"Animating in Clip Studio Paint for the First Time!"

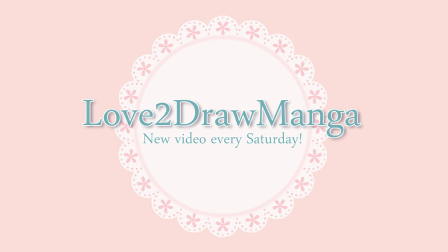Hello everyone! In this week's video, I'm going to be trying to animate. Let's see how this goes. I often get comments that tell me I should turn my webcomic, My Next Door Neighbors, into an anime. That would be really cool, but it already takes a really long time for me to just draw the pages for My Next Door Neighbors, let alone animate it. It seems like a lot of times that people assume that if you can draw, that means you can also animate.
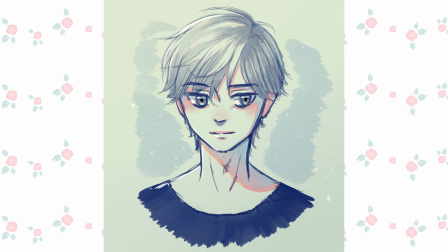But they are two totally different things. I am able to draw illustrations, but I know pretty much nothing about animation.
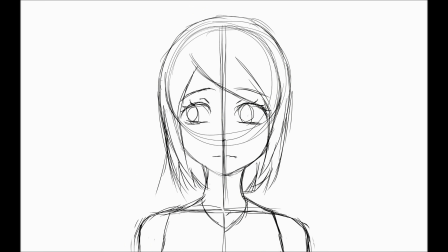I have practiced it a little over the years, and sometimes I watch animation tutorials in my free time,
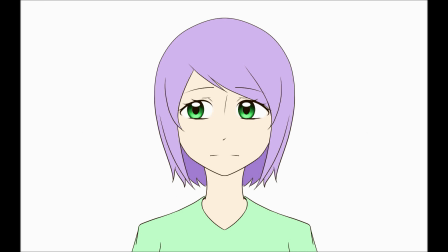but I've never made anything amazing. It's all pretty simple. Animation is actually something I've always wanted to play around with more, but it's very time consuming.
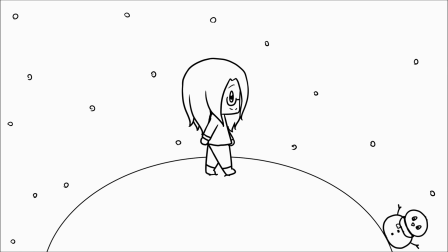So I thought I'd do it in a video. I get to practice something new and make a YouTube video at the same time. To you animation experts out there, please remember I am a total newbie. So you might find this video a little frustrating. If you have any helpful tips, I'd be happy to hear them in the comments. Also, I apologize if I say something wrong or don't use the right terminology.
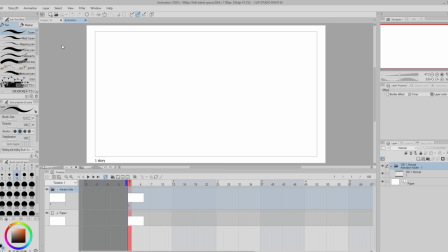So today I'm animating in Clip Studio Paint. I have Clip Studio Paint EX, so I can make animations as long as I want.
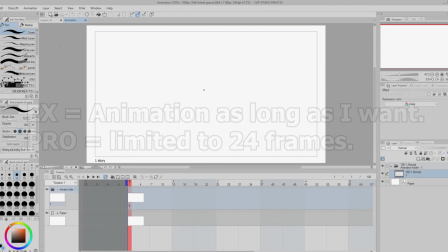In Clip Studio Paint Pro, you can only use up to 24 frames of animation. I've been using Clip Studio for years, but I've never actually animated in it.
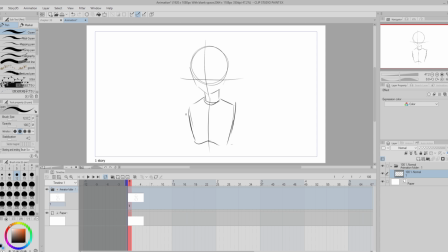So before working on this video, I watched a ton of tutorials so I could kind of figure out what I'm doing. So you might be wondering, what am I going to animate? A dynamic action pose? A character's hair blowing in the wind? No. I decided I'm going to animate my character Brayson sighing.
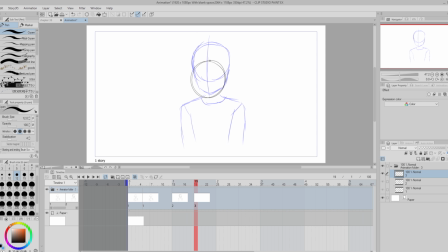So let's get started. So I'm starting by getting a super rough idea as to what I want Brayson's movements to be like. I want him to start in a neutral position and then move his shoulders up when he breathes in, and then slump his shoulders down when he breathes out.
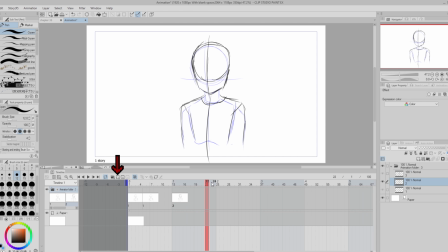I add new frames by clicking this button. I also have onion skins turned on, so I'm able to see the other drawings as I'm working.
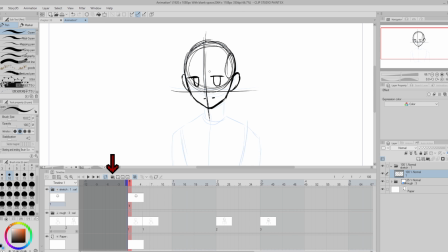Next, I make a new animation folder. I'm going to use this one for my super rough sketches.
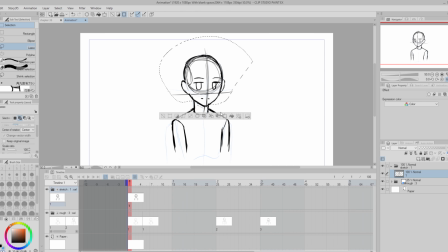I want to get a better idea of how many frames I need to draw and where I'll be placing the details and such.
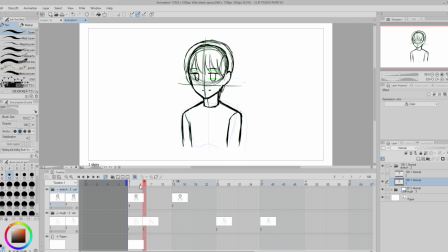I decided to draw Brayson in my simple sort of chibi style. It's not totally chibi, but it's just slightly more simplistic.
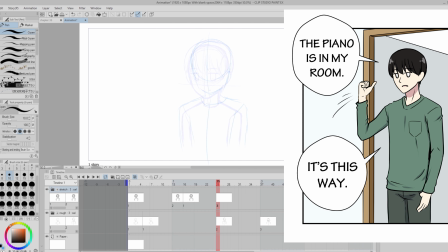I often use this style for less serious scenes in My Next Door Neighbors.
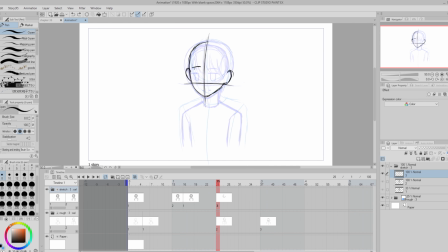I wasn't feeling super confident in my animating abilities, so I thought animating Brayson in a simpler style would help make things not so complicated. So Brayson starts with his usual blank stare, and then he blinks and looks a little confused. I add that a little later on, and then he goes into the sighing motion.
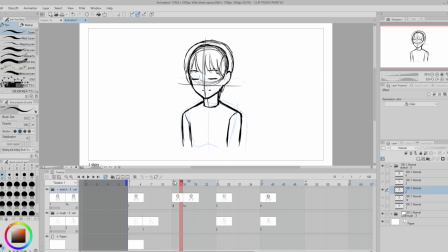The reason why I decided to animate Brayson sighing is because I wanted to animate something that combined both body movement and facial expressions.
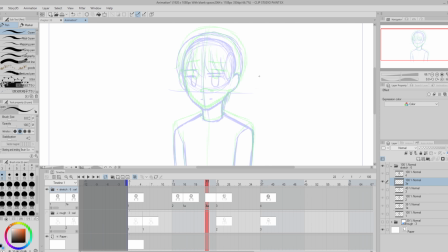I actually sighed while trying to think of something to animate, so that's kind of where I got the idea from. Brayson seemed like the best character to make sigh. It kind of best fits his personality. Also, I decided to animate at 12 frames per second.
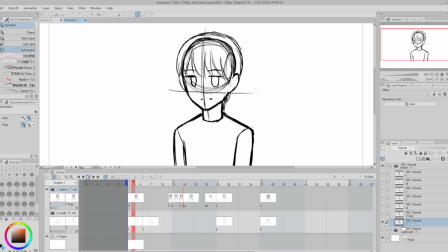It seems many people recommend beginners to start with a lower frame rate because it's not as overwhelming.
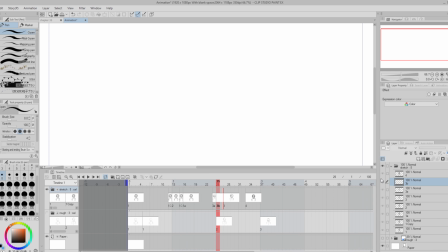So instead of 24 frames per second, I am using 12. I do like using the 12 frames. It did feel nice and manageable, but because I am using 12 frames, I wasn't able to make the blink as fast as I wanted.
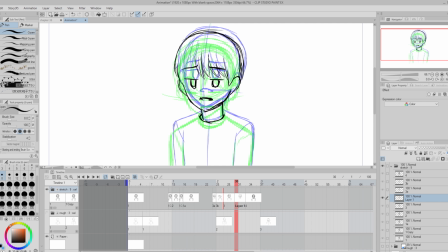It feels a little slow, but it's okay. So now I have my rough idea in place.
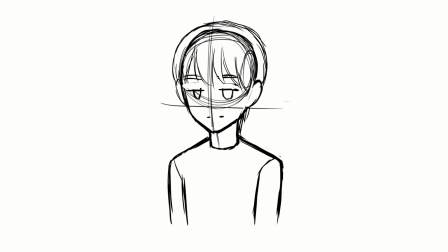I have an idea of where I'm putting things and how many frames I need.
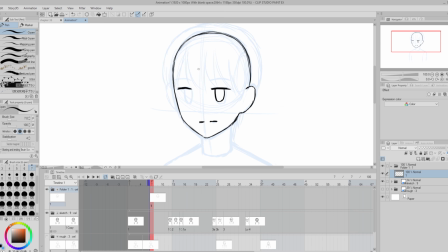Next, I'm going to start cleaning things up, refining the details, and try to make things more consistent. I'm actually only going to clean up my keyframes.